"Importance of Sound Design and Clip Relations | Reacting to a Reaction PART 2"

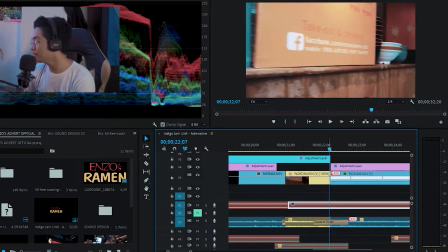nagtatransition sya, and hindi ko sya nalagyan dito ng crossfade dahil pag nalagyan ko sya ng crossfade medyo magmumukhang weird na sya and, ah, ayun so, isipin nyo but di ko na lang sya minask hindi ko sya minask kasi rush to and
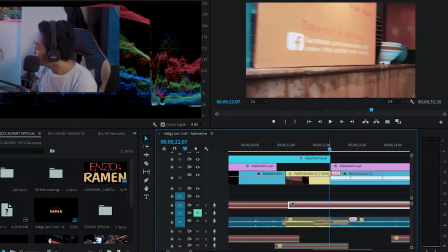rush sya, and medyo matrabaho yung masking and yan ito, hindi, ayun So, kung makikita nyo, fast pacing siya.
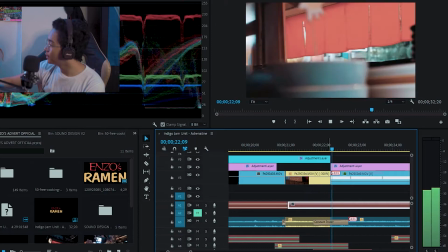Itong clip na to, naka-ano to yun. Naka-speed ramp to yun. Bigla siya nag-palit.
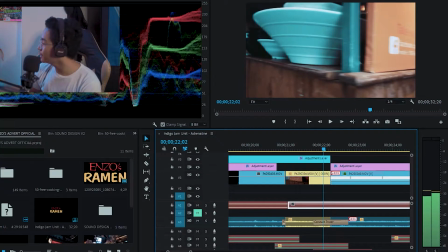And, like I said, naka-mirror siya.
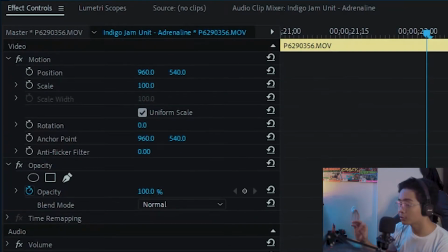So, kung makikita nyo dito, and, nag-mirror ko siya para mas magmukha siyang kasabay nitong clip na to.
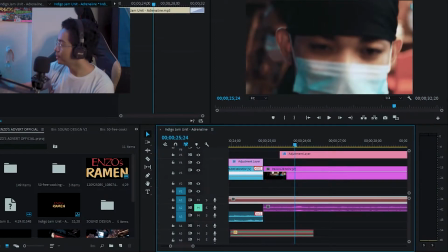And, ayun. Last clip. Yan na yun. So, ayun.
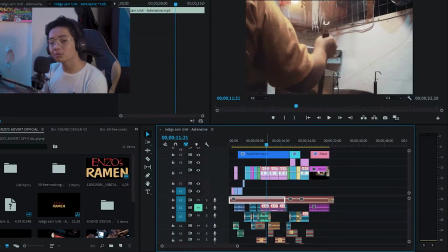Ang gusto ko lang ituro sa inyo dito, Brodies, is yung importansya pa rin talaga ng sound design and yung importansya ng relationship ng mga videos nyo. Sana ako, di ba, may relationship. Yung video may relationship, pero ikaw wala. Pero, whoo!
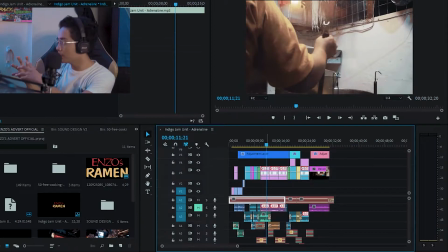Alright. Ayun nga, yung relationship ng videos and yung sound design dapat magkakadugso ang sila lagi. Dahil 50% video, 50% sound. And, para makabuo ka ng isang natural looking na video and natural sounding na video,
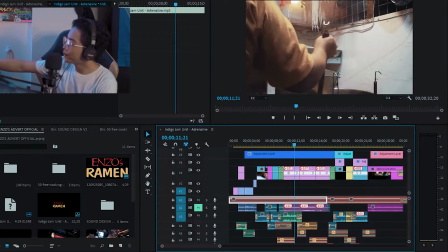kailangan mong i-mix match yung mga, hindi naman i-mix match, i-match pala, i-match lang, i-match yung sound design dun sa main frame mo.
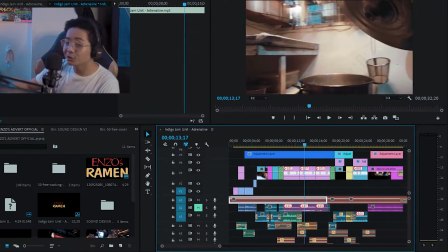And, ayun, diba? Hindi nyo rinig yung mga whoosh, kasi andun din sila, kasama sila ng music na sa ibang drive.
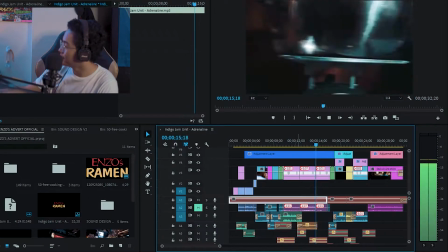Oop! So, dito,
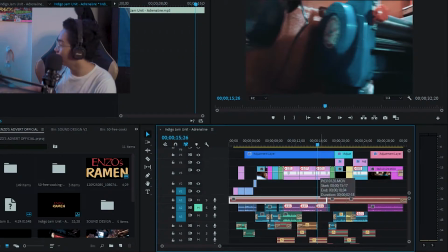dito ay gumamit ako ng speed ramping para mapagmatch yung speed nung transitions niya.
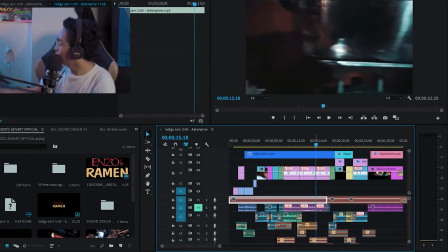So, ayun. Kung makikita nyo, nagpalit siya dito somewhere dyan.
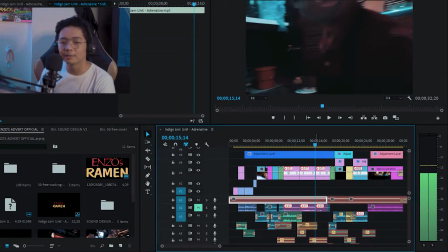So, hindi na ako gumamit ng ng mga crossfeed and mga slide transitions, preset transitions, dahil natural looking na yung video niya and sabi nga ni Sir J-Flow,
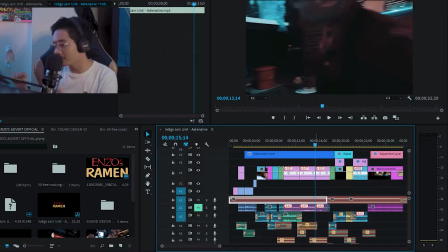J-Flow, natural lang yung transitions pero may buhay pa rin. So, kung makikita nyo dito, color, na ben? I think that's bison brown. Bison brown yung kulay niya. And, nagpalit siya.
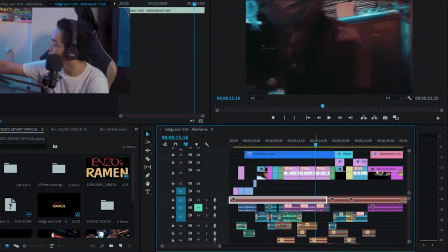Kakulay din yung t-shirt ni Kuya dito and yung ref. Dahil yan ay reflection galing sa labas. So, itong gray naging medyo brown siya. And, itong sot ni Kuya ay brown and reflectan siya ng red. So, medyo naging kakulay siya nung wall dito, which is brown din. and,
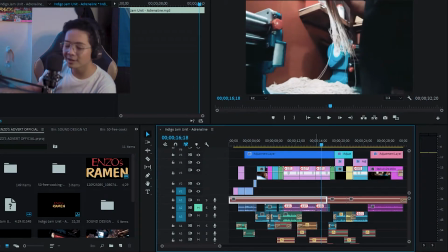ayun na nga yun yung relationship between those two clips,
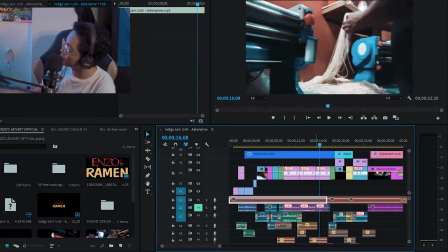and para nga maging seamless yung transition mo, is imamatch mo yung speed nya,
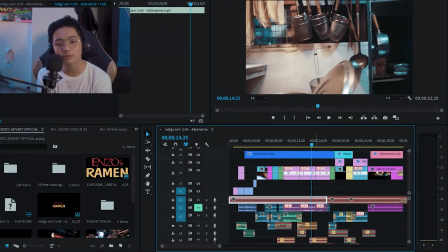and imamatch mo rin yung color nung mga clips mo,
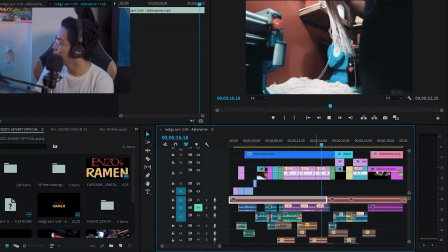so ayun no, diba mukha syang nasa isang kwarto so
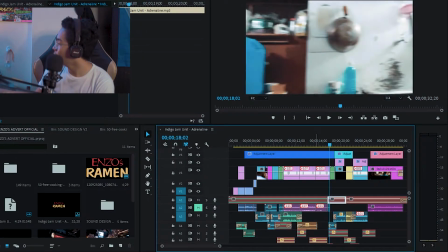ayun
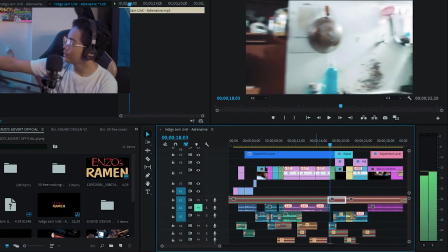ganun din ang ngyari dito, tira nyo, white na wall.
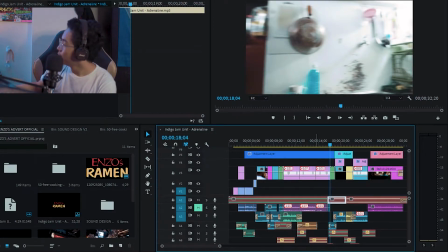White na wall and transitioning to the right white na flowers which is yung foreground ko dito.
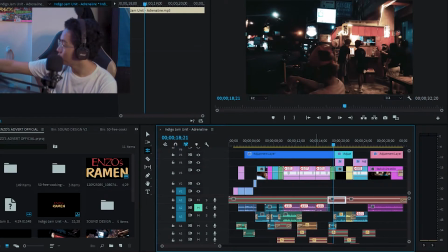And I was switching I nag-reveal subject ako dito which is itong store, yung kiosk mismo and
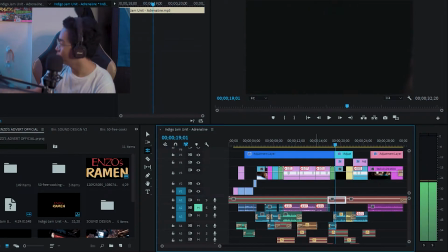bang that was kind of a masking effect pero hindi talaga siya masking.
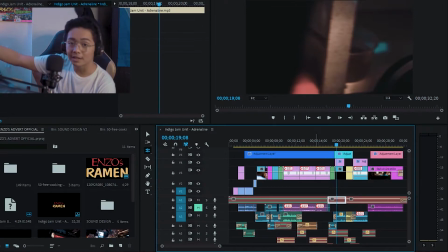Ito ay katawan nung staff na nagpe-prepare ng ramen and
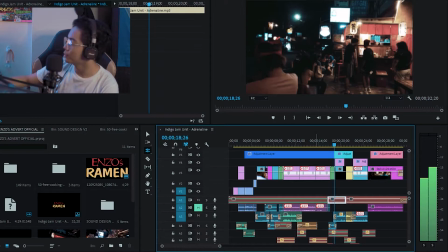I just speed ramped it so medyo mukha syang kamask.
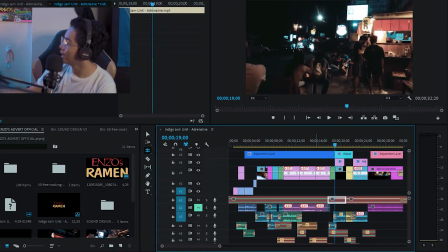So mukha syang tao pa rin galing dito sa clip na to pero
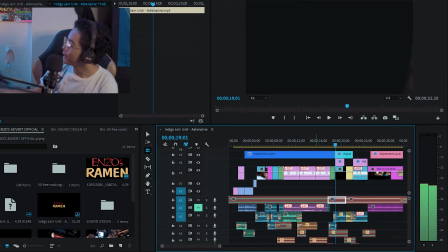ang totoo is galing talaga sya originally dito sa clip na to.